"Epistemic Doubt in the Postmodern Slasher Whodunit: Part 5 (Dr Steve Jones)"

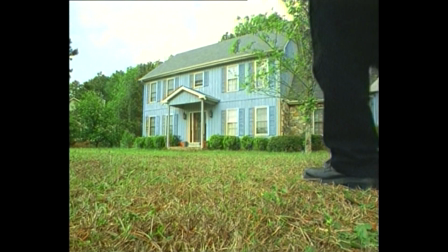[4:21]
We then see the man approaching and entering her house.
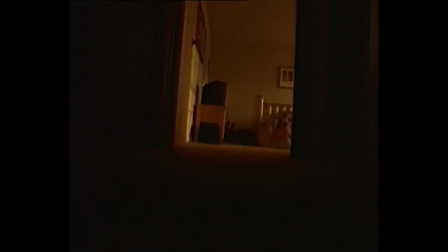[4:30]
Point of view shots then show the camera ascending the stairs, entering her room, hiding on the floor beside her bed,
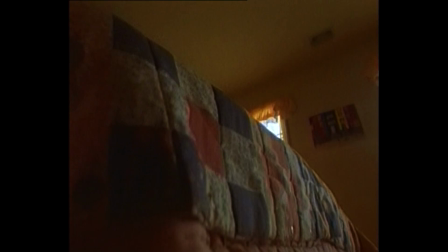[4:39]
and then climbing onto it.
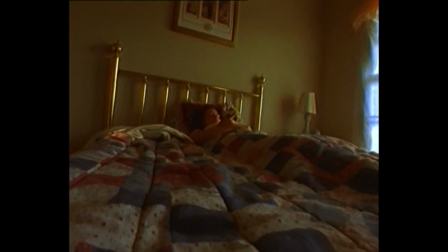[4:43]
The continuity between the third-person shots of the man and the subsequent point of view shots suggests that the killer has crept up on Sarah.
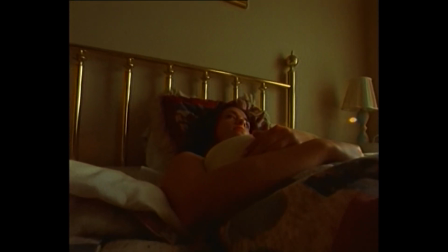[4:50]
A reverse shot then reveals that the point of view belongs to a cockroach.
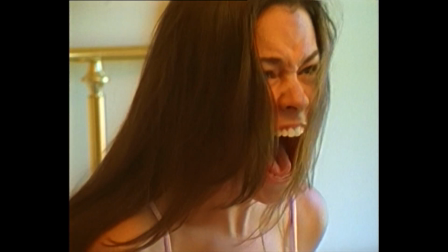[4:55]
The misdirection sets up the final scare when Sarah looks to screen right and screams, suggesting that the killer has entered while she was distracted by the insect.
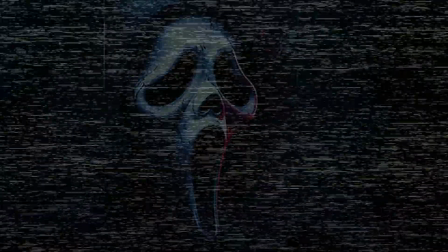[5:03]
The sequence demonstrates how the postmodern slasher films don't just rely on and exaggerate conventional cliches, they leverage familiarity with those cliches to surprise viewers.
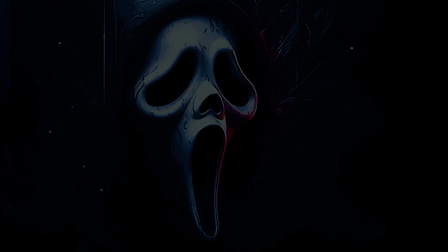[5:15]
Where this starts to matter to us is that the same principle applies when it comes to solving the murder mystery.
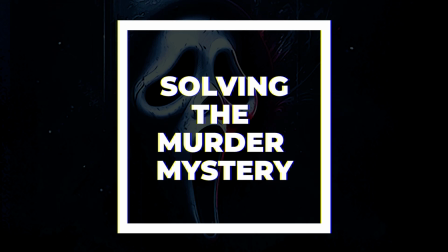[5:21]
It's reasonable to expect that knowing more about the subgenre should help viewers to guess who the killer is based on their previous experience and expertise. Fan viewers should be better equipped to solve the mystery than any newcomer to the subgenre.
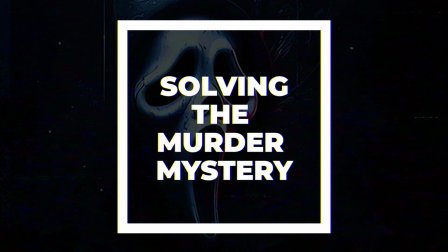[5:35]
But here, prior subgeneric knowledge can hinder more than it helps, because filmmakers used established expectations to wrongfoot viewers. And in fact, we've already seen some examples of this in action across previous parts of the series.
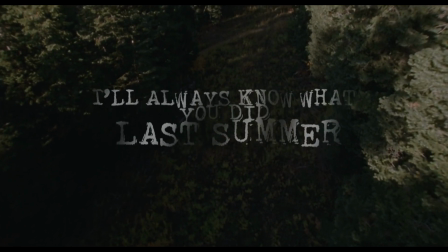[5:48]
I'll Always Know What You Did Last Summer draws on expectations set up in I Know What You Did Last Summer to trick viewers.
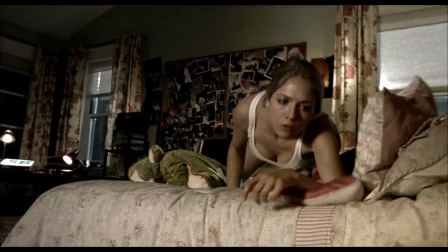[5:55]
Here, director Sylvain White explains that a scene where the protagonist Amber finds a note is set up as a decoy.
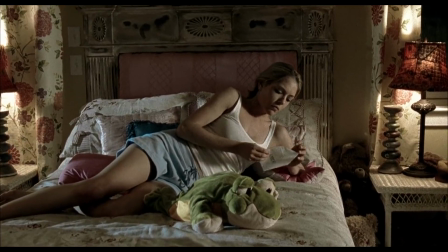[6:02] So this is the decoy shot. Obviously, if people have seen the other two movies, this is the moment where the character finds out they're going to be stalked by a killer.
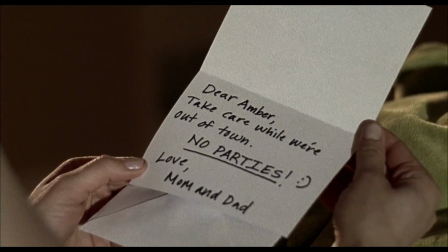[6:10] And so for those familiar with this, then there is a decoy here because we found out it's just a note from her mom and dad.
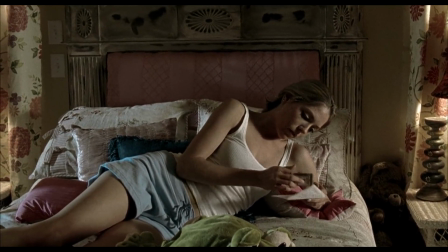[6:17] So we're already establishing here that the myth is not working the exact same way than in the previous films.
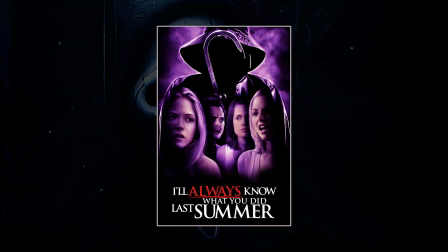[6:22]
Now that decoy, as he notes, is aimed specifically at viewers who've seen the previous films in the series and who would reasonably expect the note to read "I know" or "I know what you did last summer." When White's talking about the myth not working in the same way in his sequel,
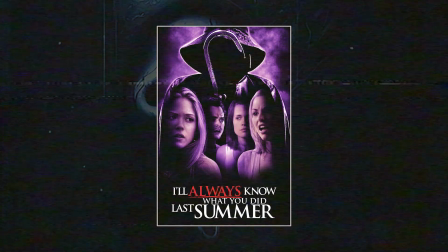[6:37]
what he means is the approach is building towards the eventual reveal that the killer in this entry is a supernatural entity.
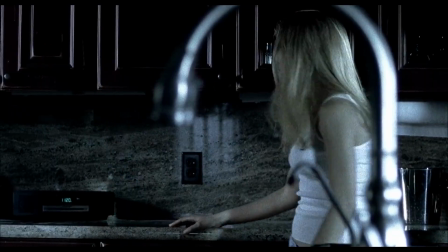[6:44]
As we'll find out, the myth, the fisherman is a supernatural being.
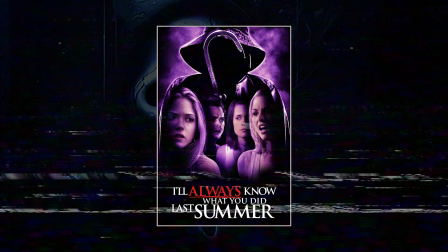[6:48]
Which is a surprise because the preceding two films have both focused on a living killer, Ben Willis, and, as I noted in part 3,
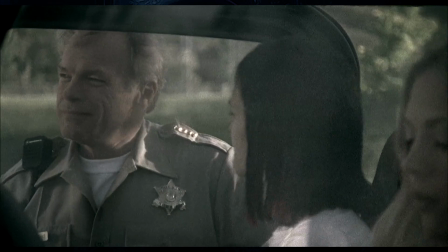[6:56]
White points towards various living human characters as suspects, which leads us away from the idea that it might be a supernatural killer.
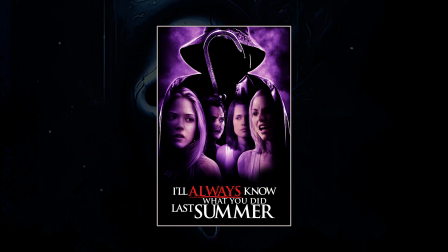[7:04]
What I'm demonstrating here is the way that knowledge of preceding films sets up expectations about a killer's identity and what kind of entity the killer will be, and White exploits those expectations to obscure the turn towards the supernatural in I'll Always Know What You Did Last Summer.
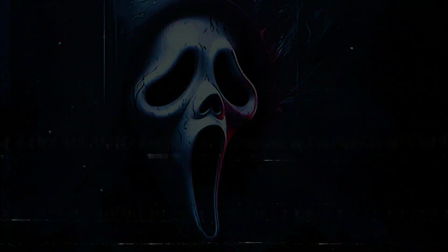[7:21]
That approach was founded in Scream,
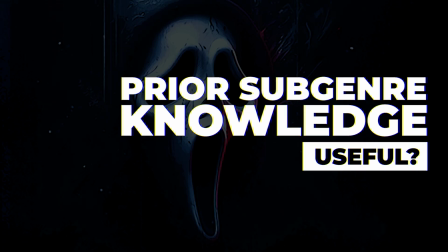[7:23]
which firmly established that prior subgeneric knowledge isn't necessarily useful in the postmodern slasher whodunit situation. One reason that works so well in Scream is because of another form of misdirection. Billy and Stu's plan draws on horror fiction.
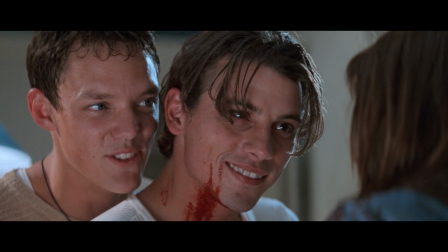[7:37] Watch a few movies, take a few notes. It was fun.
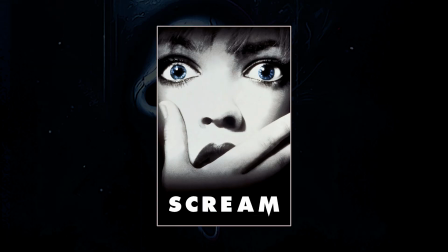[7:43]
Since they draw on horror's conventions, their targets should be able to counter them by drawing on the same knowledge, and some scholars have argued that Sidney survives because she uses that kind of knowledge. But Scream pushes against that conclusion. Sidney doesn't claim to have any knowledge about the slasher subgenre or horror in general.
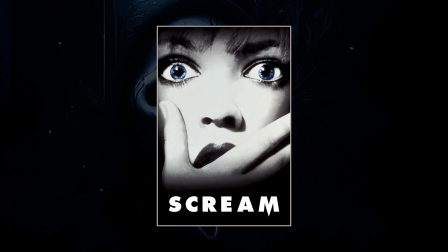[8:01] Oh, come on, you know I don't watch that shit.
The film's movie buffs are Randy and Billy.
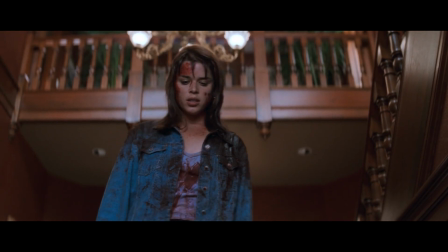[8:07]
So when Billy's seemingly killed, Sidney doesn't have any subgenre knowledge to use to anticipate what will happen next.
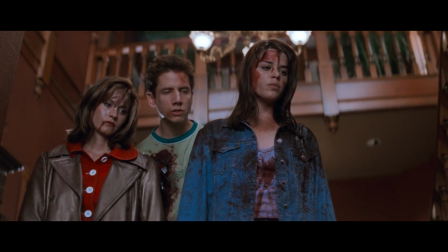[8:14] And you'll note here that Randy warns her. This is the moment when the supposedly dead killer comes back to life for one last scare.
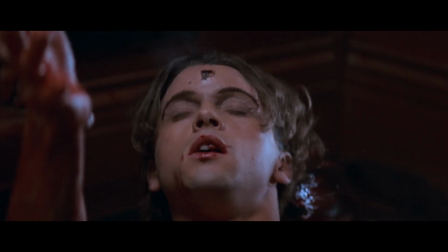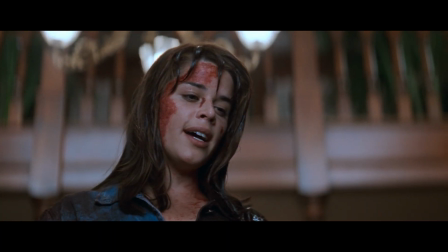[8:28] Not in my movie.
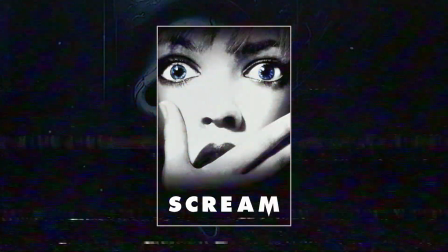[8:30]
So here it isn't that Sidney's got some insider knowledge, she doesn't anticipate the killer's return. She follows Randy's advice when he identifies the convention.
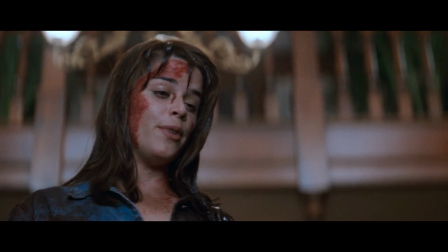[8:40]
Her phrasing, Not in my movie. just follows Randy's way of speaking.
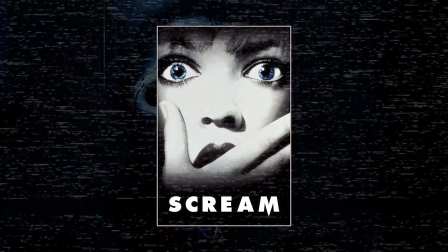[8:45]
But even more importantly, Randy's fan knowledge doesn't really help him to survive.
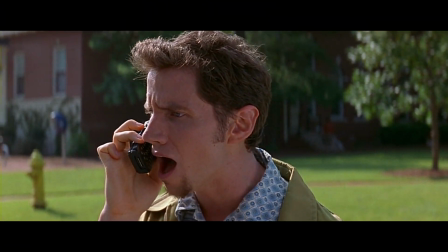[8:49]
As Scream's most prominent movie buff, of all the characters, he should be able to use his knowledge to survive, but he's killed in Scream 2.
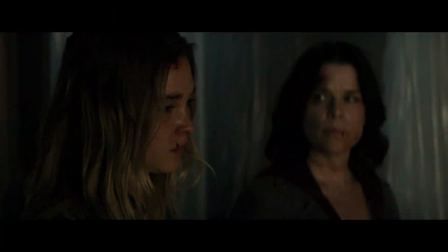[9:02]
While Sidney's still alive in Scream 7.
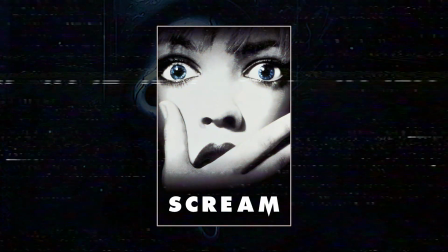[9:04]
One of the series' greatest mysteries is why the protagonists continue to listen to Randy's subgenre-based advice in Scream 3,
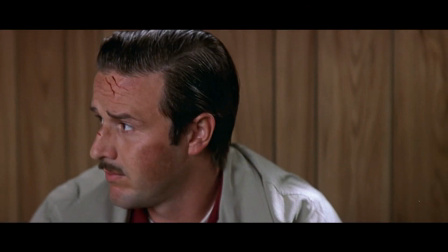[9:11]
even though it didn't save him.
If you're watching this tape, it means, as I feared, I did not survive these killings here at Windsor College.
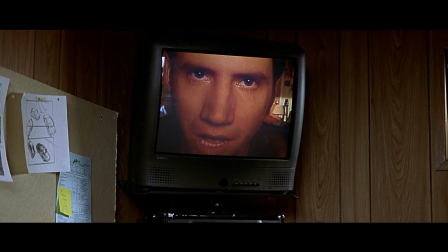[9:18] The reason I am here is to help you so that my death will not be in vain,
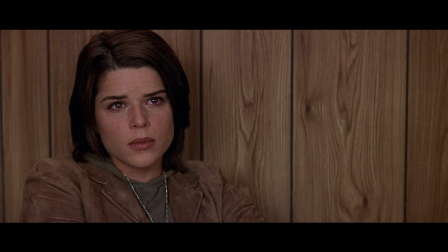[9:23] that my life's work will help save some other poor soul from getting mutilated.
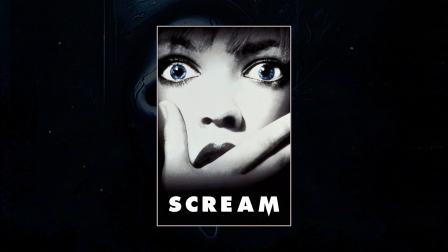[9:27]
But there's something broader at stake in how Randy is depicted. In part 1 of this series, I laid out that critics often complain that slasher film victims are presented as idiots who behave foolishly.
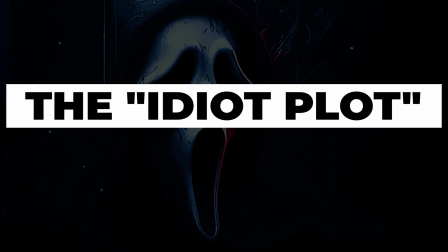[9:39]
The idea is that they'd survive if they had the same knowledge about the subgenre that the viewer has.
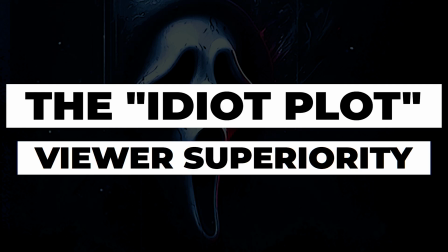[9:46]
Viewers then might feel superior to the characters who fail to understand the conventions that govern their fates. Scream counters that stance by showing that even someone as knowledgeable about slasher conventions as Randy can lapse into conventional behaviours. He's just as vulnerable as the characters who are oblivious to the subgenre.
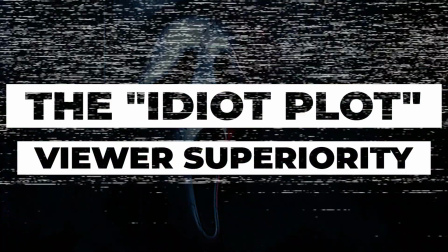[10:05]
To function as a slasher film, most protagonists have to die at the hands of the killer. So
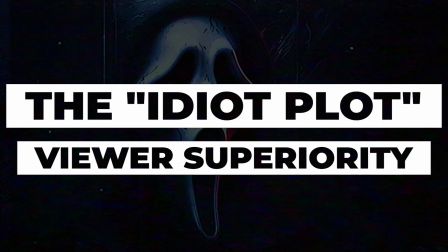[10:11]
even if the protagonists are savvy, they still have to die in spite of that knowledge. Despite being aware that a killer is on the loose, many postmodern slasher teens are ill-prepared for the danger around them, behaving as if they're invulnerable.
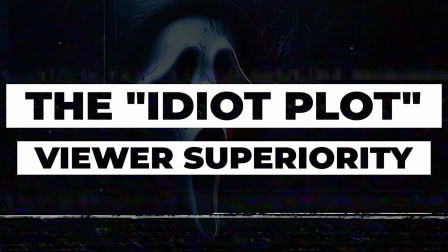[10:25]
Consequently, they can come across as more reckless, arrogant, or cocky than 1980s slasher teens do.
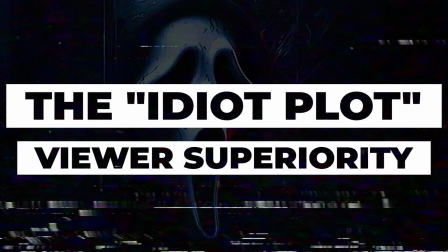[10:32]
That isn't to say someone like Randy is an idiot, clearly he isn't.
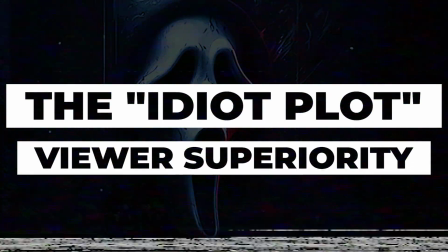[10:37]
It is to say that knowledge of horror conventions wouldn't help one to survive an attack in the real world,
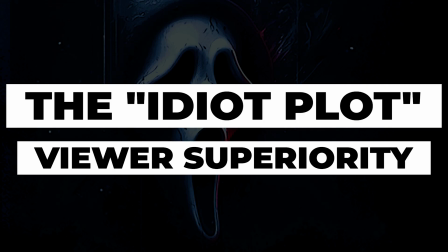[10:43]
and from the characters' perspectives, the story world is their reality.
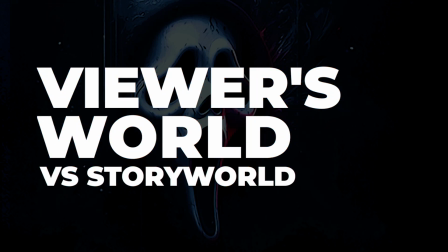[10:48]
Scream makes it clear that the viewer's world and the filmic world are separate, and knowledge about one realm doesn't translate into the other,
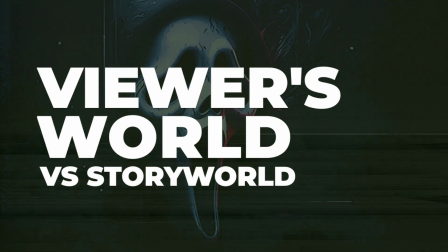[10:56]
which is precisely the mistake that critics are making when they call characters idiots,
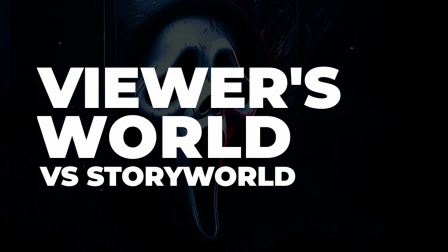[11:01]
as I laid out in part 1.
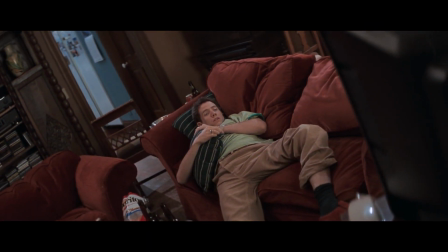[11:03]
That position's clear in this scene from Scream, where Randy tries to warn Halloween's protagonist about the danger behind her,
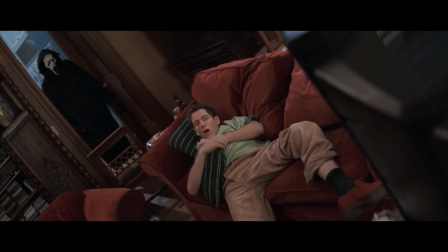[11:11]
while simultaneously failing to notice the killer behind him.
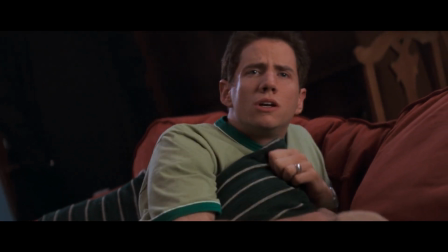[11:19] Jamie, look behind you.
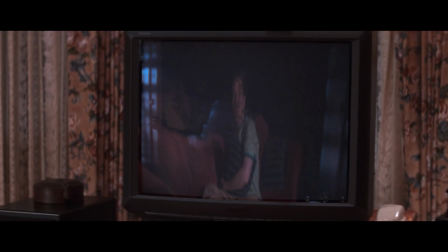[11:21]
Randy can't warn the on-screen character any more than we can warn him from our supposedly superior vantage point. Scream highlights the distance between the on-screen and the off-screen by having Randy call out to Jamie,
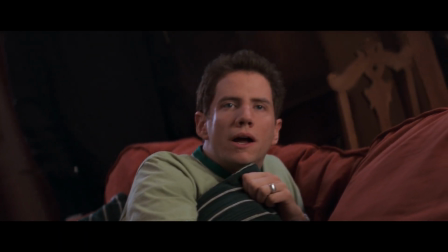[11:39]
as in Jamie Lee Curtis, rather than the character she plays, Laurie.
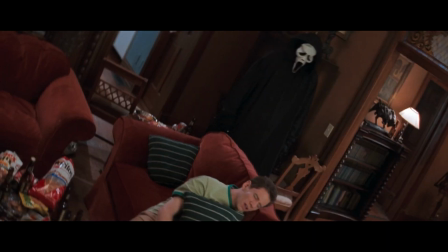[11:44]
The same applies to our position while watching Randy, where we could offer the same useless advice,
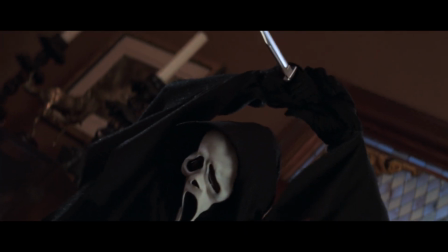[11:50]
Jamie, look behind you, to Randy, who's played by Jamie Kennedy.
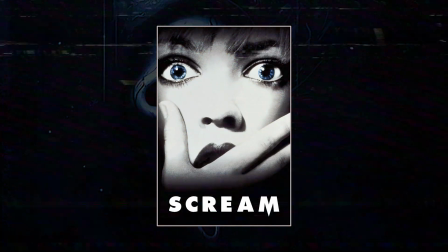[11:54]
And that's just one of the ways that Scream critiques the power that insider knowledge supposedly offers us.
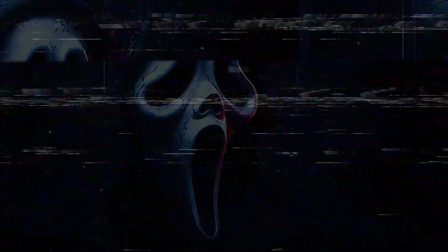[12:00]
Scream isn't alone in making this critique. For example, many stalking sequences in Black Serenade rest on epistemic disadvantage.
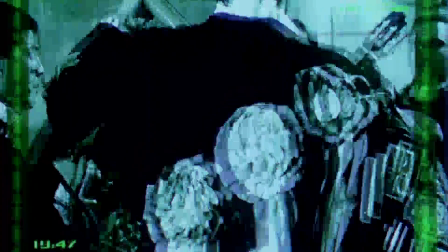[12:11] Sobre la trampa, siempre hay otra trampa. Tras un engaño, siempre hay.
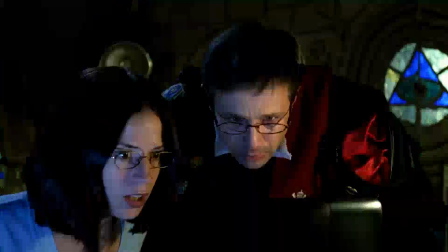[12:18]
So here, the killer stalks and films Michelle while she walks through the streets, seemingly live streaming the footage online.
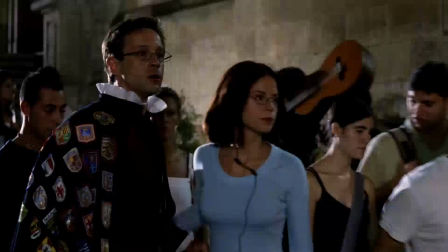[12:26]
Eduardo watches the stream, guiding Alex and Trout as they race to reach Michelle.
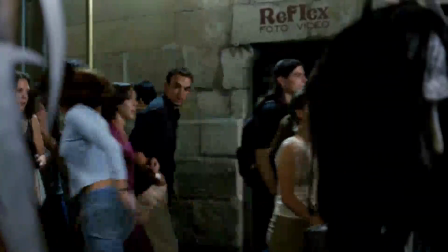[12:31]
Tensions generated by cutting between the pair racing through the crowds and Eduardo's commentary.